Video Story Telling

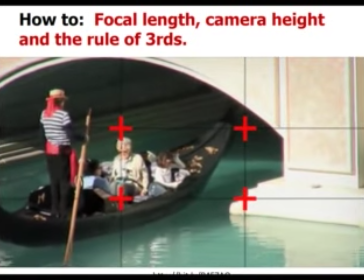[16:32]
Pick an intersection and put the center of your subject there. Why is it a good idea to use this rule?
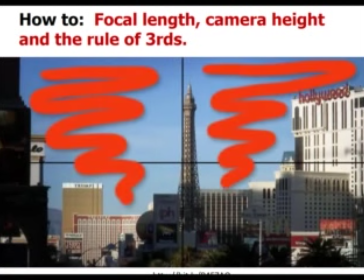[16:38]
Centering your image is both visually boring and often creates confusion.
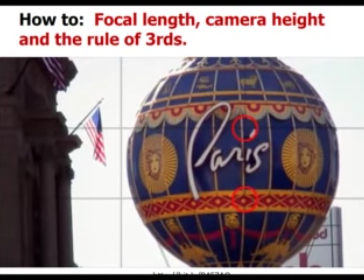[16:43]
Using the rule of thirds will produce video that is tight and well composed.
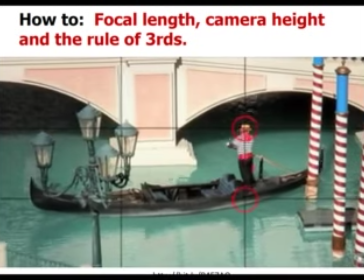[16:48]
You've created a more interesting shot, and you've told the viewer what you want them to look at in your composition.
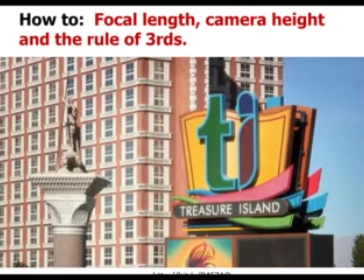[16:54]
So when you frame your shot, ask yourself these questions. What's the main point of interest? Where am I placing it? By mastering the art of framing and position, you can successfully give your audience your intended cues.
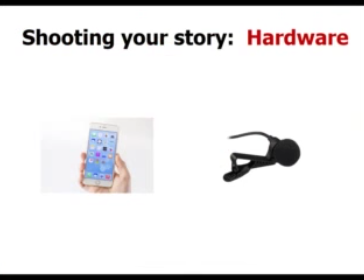[17:08]
That means you've set them up to receive your message. Okay, now let's look at hardware you need to create your story. I will focus on creating your video with your cell phone. The examples and videos are shown using an iPhone, but I am sure
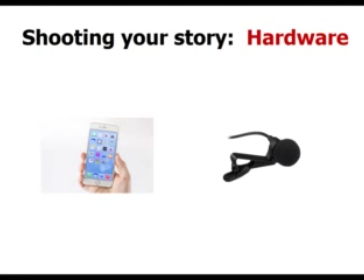[17:27]
this can be equally done using an Android platform. But there are a few instructional videos on how to do this. In just a few minutes, you will have enough skills to be able to create a really great video. Let's begin with how to use your iPhone.
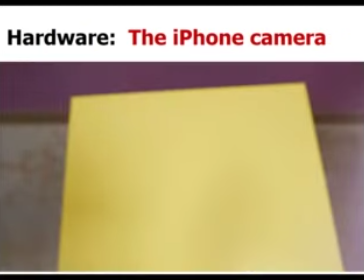[17:45]
Okay, to start off,
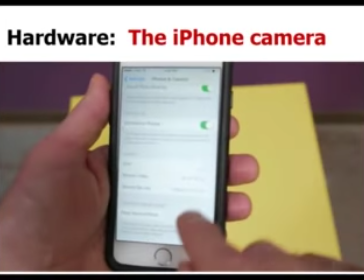[17:47]
you want to go to the settings menu and tell the phone what to record because it default to 1080 30 frames per second.
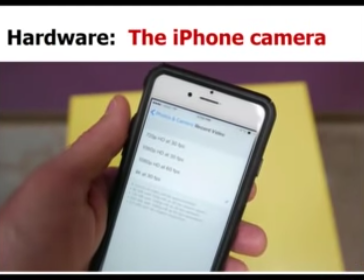[17:55]
But we want to shoot in 4K for this example, 4K at 30. But you've got other settings, 1080 at 60 or even 720p at 30.
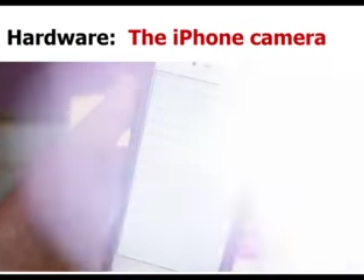[18:04]
One really nice thing that they do here is they list the file size
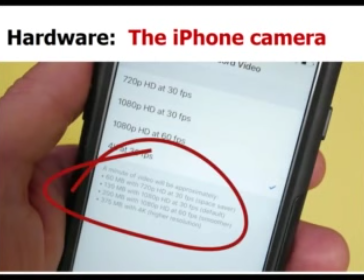[18:09]
that each one will take up on the memory or the storage of the phone.
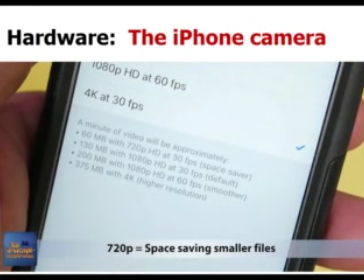[18:14]
And if you'll notice, 720p will obviously take up less space than the 1080 30 and then the 1080 60. And then ultimately 4K takes up about 3 times the size of traditional 1080 HD.
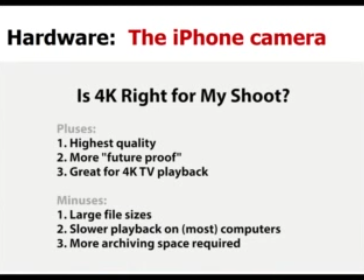[18:29]
So you got to decide whether 4K is worth it or not when you're about to shoot your video.
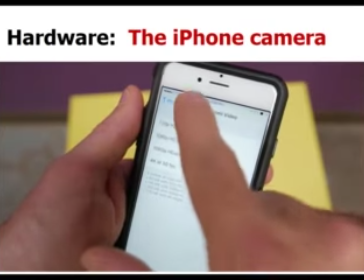[18:37]
So also you can set up the slow-mo and it'll default to whatever you pick.
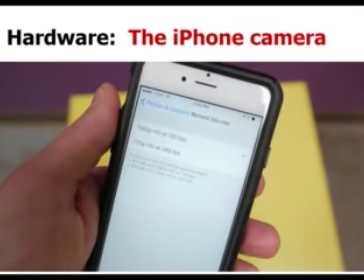[18:42]
The slow-mo that we like is the 1080 120 frames per second.
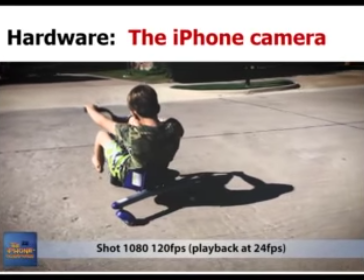[18:47]
That gives a great slow-mo effect and still has nice quality.
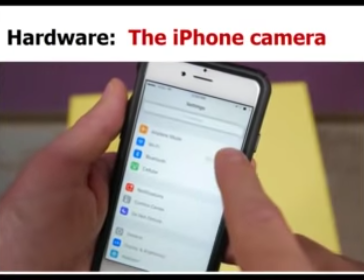[18:51]
Just a quick reminder, whenever you're shooting video, you should always put your phone in airplane mode.
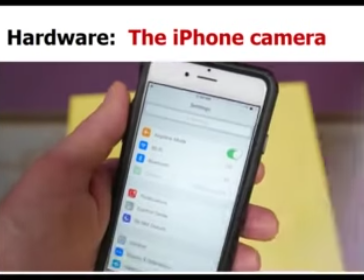[18:56]
That way you won't get a unwanted call or text that would interrupt your recording.
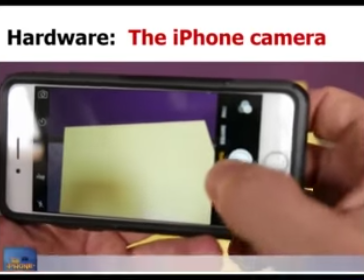[19:02]
All right, up next, we're going to shoot some video. So remember, turn the camera on and go into landscape mode.
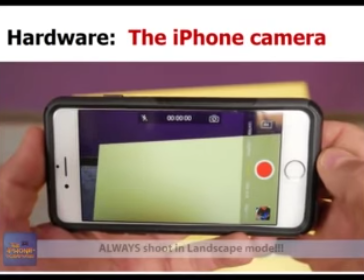[19:09]
Landscape mode. Do not shoot with the phone vertically.
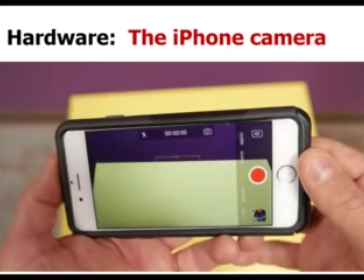[19:14]
No, no, no. Landscape mode all the way.
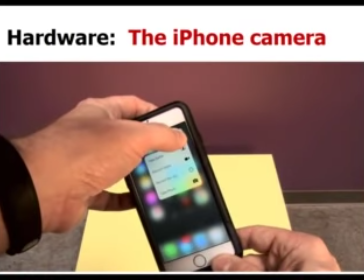[19:17]
Also wanted to show you another way to fire up the camera, and that is holding down the 3D touch features of the latest phone.
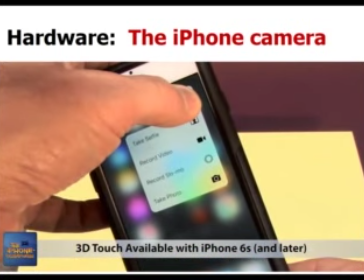[19:26]
You can select to record a video, record slow-mo, take a photo, or take a selfie,
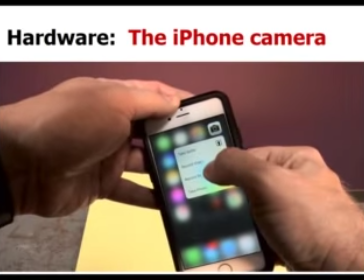[19:31]
which is nice because that way it goes directly to the recording function you want instead of having to fumble with it.
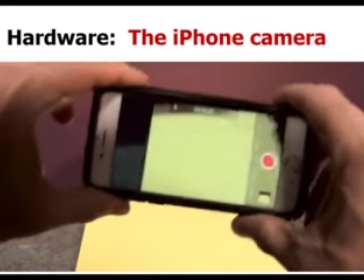[19:37]
And when you just turn the phone on, you'll be in auto exposure and auto focus.
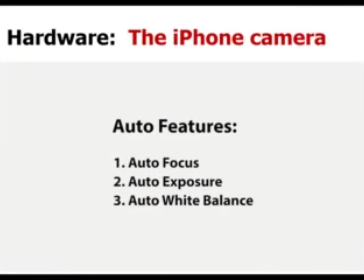[19:43]
The phone will move around and do various auto features, but that's not what we want.
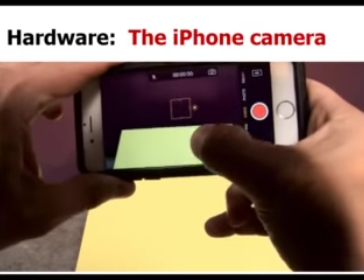[19:49]
We want to have manual control over what we're doing.
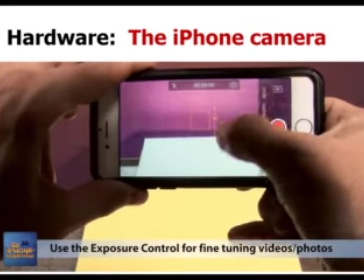[19:51]
And so we suggest tapping on the screen and pulling up this little exposure slider,
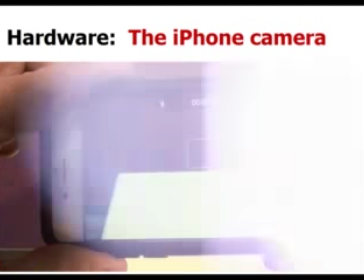[19:58]
and that way you can set the exposure of the shot and shoot from there. Now, if you want to completely lock it down, you press on the screen and hold it down,
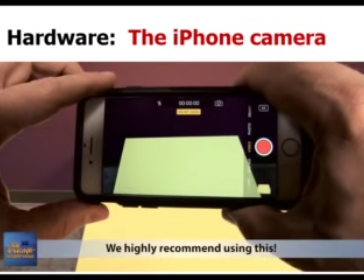[20:06]
and then you'll see at the top of the screen, you've got AEAF lock, auto exposure, autofocus lock.
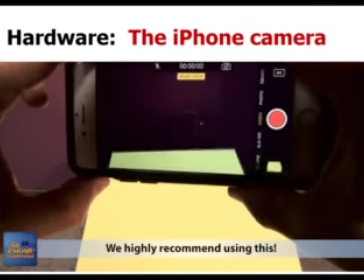[20:13]
And then from there, you can move it around and nothing will change at all.
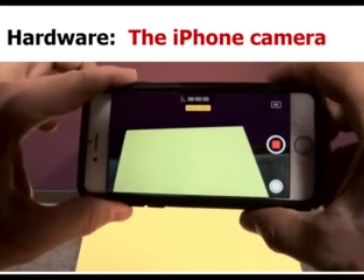[20:17]
It'll lock the exposure, focus, and white balance. And so let's record some video here.
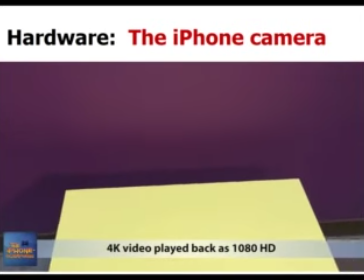[20:25]
This is the actual video, nothing too exciting, just showing the 4K image.
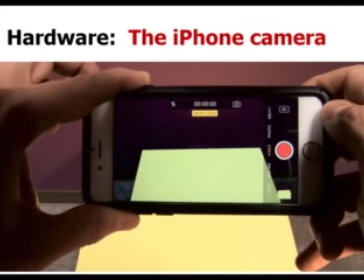[20:31]
Now this is in a HD show. We've edited the show in HD, so this footage is not in 4K, but it was shot in 4K.